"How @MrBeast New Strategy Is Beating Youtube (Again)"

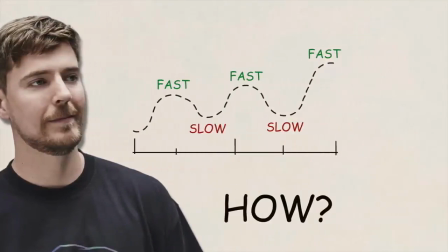So how does MrBeast use this to his advantage? Well, he's embraced these slower moments between payoffs to add depth to the story. I'm very, fast. It's like, let's slow it down. Let's build some characters. Yeah. That's what people say they want.
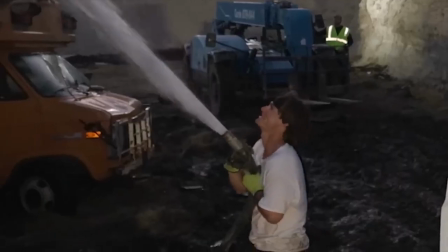And they work. Sometimes it's something as simple as a funny moment.
1, drop it!
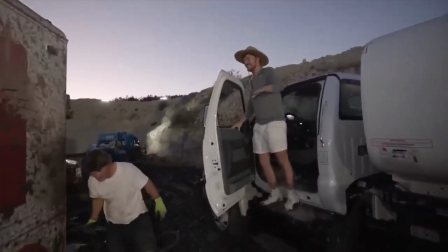Just for that, I'm not showing mercy on the last one.
Other times it's something more emotional like this.
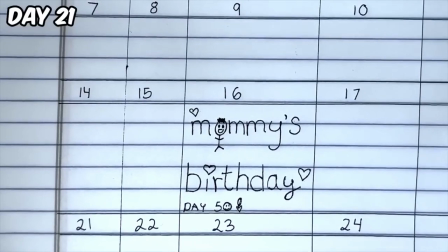So today I made my calendar and I was just writing my mom's birthday.
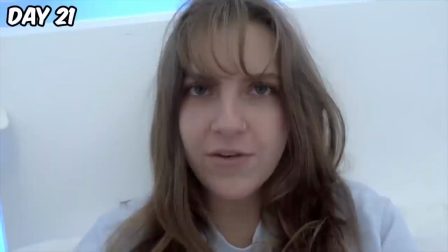It's gonna be tough on that day, I think.
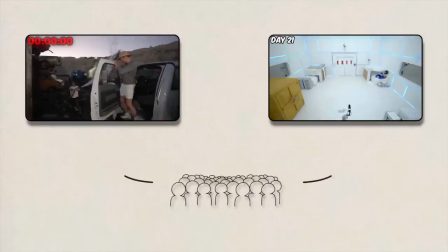Moments like this help to build an emotional connection between the audience and the contestants, giving the videos a more authentic and relatable feel.
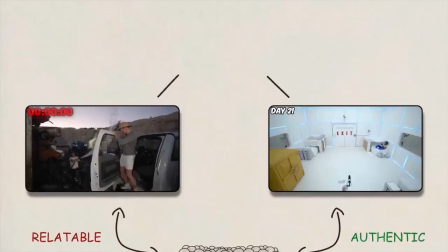But this also serves an even more important role. It increases the stakes of the video,
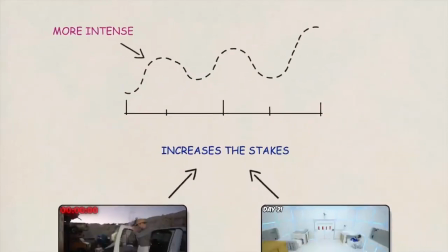making the high-intensity moments even more intense for the viewer because now they actually care about the contestants. But what if there was a final strategy?
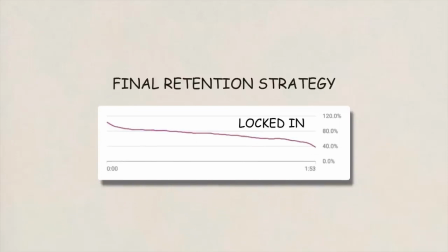A strategy to really keep the audience locked into the video? Well, this is where foreshadowing comes in.
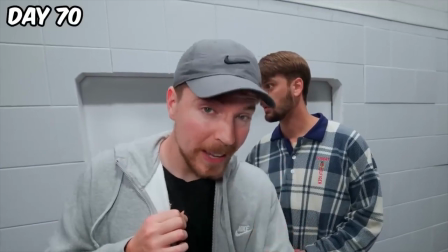You think, oh, the challenge is over now. But one of them may lose everything. You'll see on day 99 what I'm talking about.
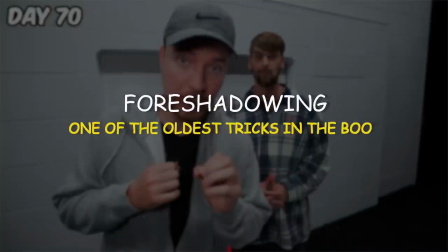Foreshadowing like this is one of the oldest tricks in the book, but what MrBeast does here takes it up another level.
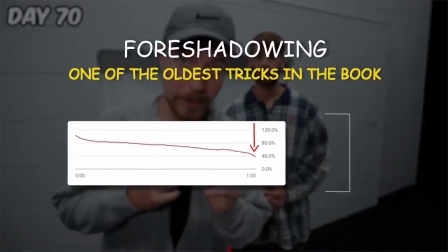Not only is he giving viewers a reason to stick around till the end, but he's also exceeding viewers' expectations with a new layer of suspense added to the big finale.
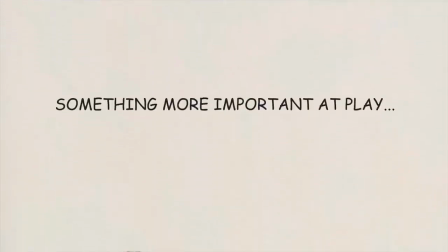But there's also something more important at play here. MrBeast is essentially leveraging the fear of missing out in his favor,
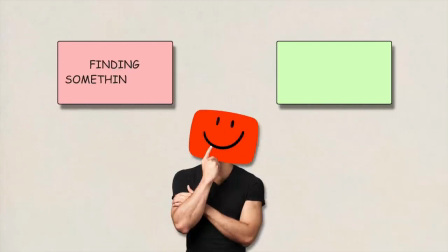switching the viewer's perception of leaving from originally just finding something else to watch, to now risking missing out on something really exciting.
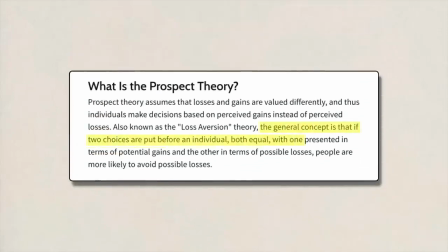And according to prospect theory, people generally choose to avoid risk over acquiring new gains.
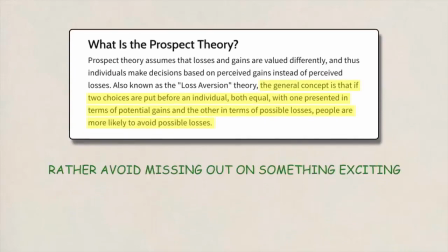In other words, viewers would rather avoid missing out on something exciting instead of seeking something else that could be better.
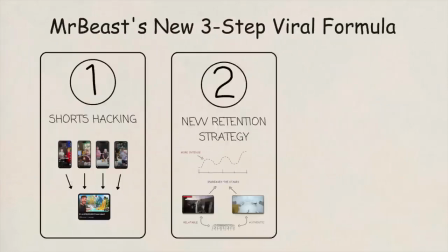But even if you do everything we've discussed so far, it won't matter if nobody clicks on your video from the homepage.
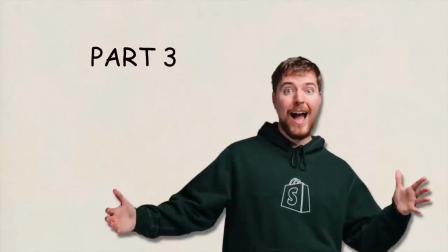Which brings us on to part 3 of the equation. MrBeast has changed his thumbnail strategy.
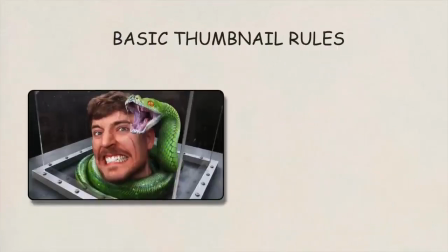Now, obviously, the basic thumbnail rules still apply. Thumbnails need to be clear, quick to understand, and spark the viewer's curiosity.
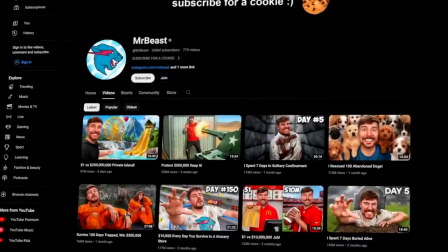But a lot has changed on YouTube over the last few months, and MrBeast has a few new strategies to guarantee he gets a high click-through rate every time he uploads.
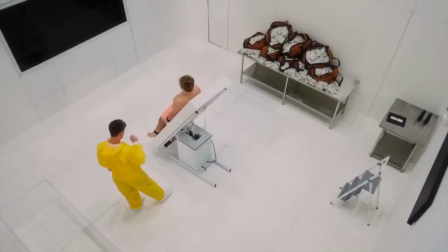And it actually starts with something I like to call the second thumbnail.
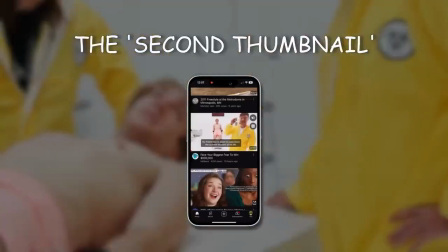Have you noticed how, when using the YouTube app, videos will start automatically playing instead of showing the thumbnail?
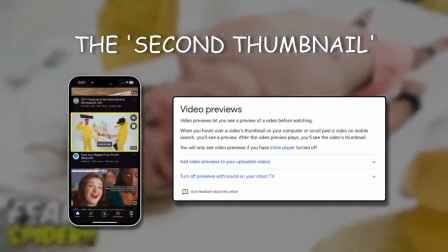Now, this has actually been a feature since 2022, but essentially this means that many viewers won't even see your thumbnail in the first place. You just literally don't even see the thumbnail because it autoplays so quickly. So like the thumbnail is irrelevant. I have to like visually convince you to click on the video. So because of this, the opening 5 seconds of every MrBeast video essentially act as a thumbnail.
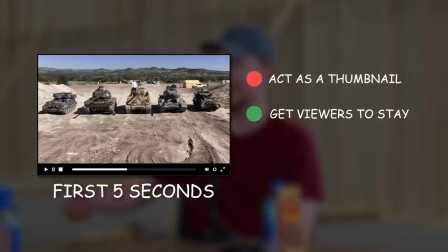It needs to not only convince viewers to keep watching, but also needs to encourage people to click, all while playing on mute.
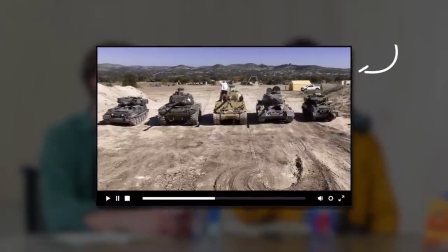And how MrBeast does this is really clever. I want you to watch the opening 5 seconds of this video carefully to see if you can spot what he did.
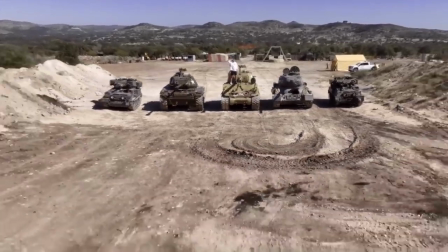These 5 tanks are literally about to rain missiles upon this $500,000.
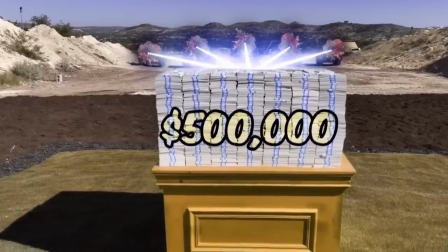And any money that doesn't get destroyed, I'm giving to Blake.
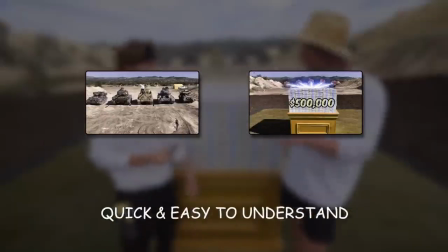By immediately showing the tanks and labeling the $500,000, viewers can easily understand the basic idea behind the video without needing to hear any of the sound.
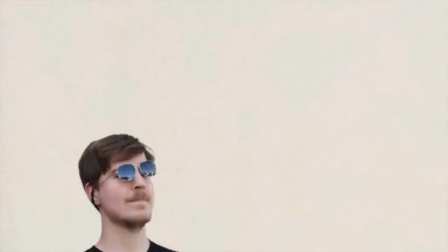This makes the chances of them clicking infinitely higher. But there's something else more significant that's changed in MrBeast's thumbnail strategy.
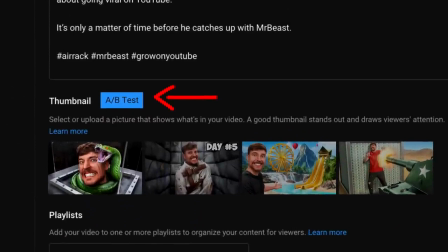You see, YouTube are rolling out a new feature that enables creators to upload multiple thumbnails, and the algorithm will perform a split test to see which one performs the best.
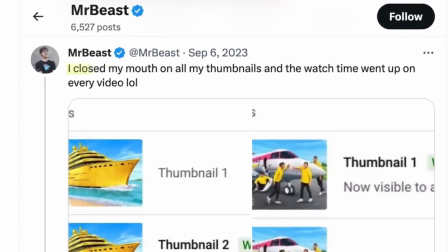And as revealed on his Twitter, thumbnails where his mouth was closed actually led to a higher average view duration.
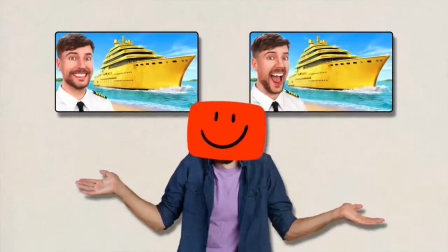But obviously, the algorithm doesn't actually care what the thumbnail looks like. The algorithm is simply driven by viewer actions.
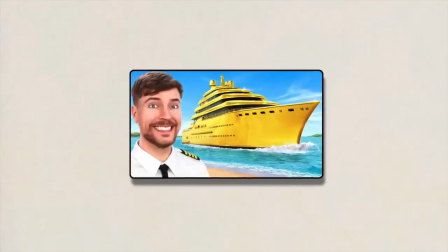So what about these thumbnails where his mouth was closed made more people want to click and watch for longer?
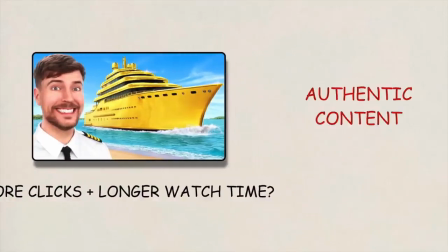Well, with YouTube taking a huge shift towards more authentic content, this of course will also apply to thumbnails.
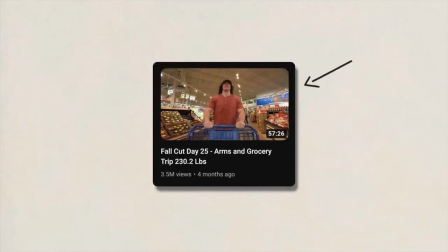Which makes sense because recently we've been seeing videos with thumbnails that look like this get millions of views in just a few days.
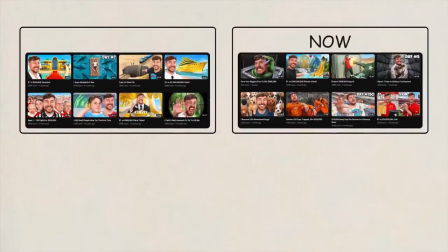And by comparing MrBeast's thumbnails over the last few months to how they were before, it's clear that something has changed. His recent thumbnails are noticeably more natural looking with a less vibrant color scheme, compared to before where everything was slightly oversaturated with lots of bright blues and greens.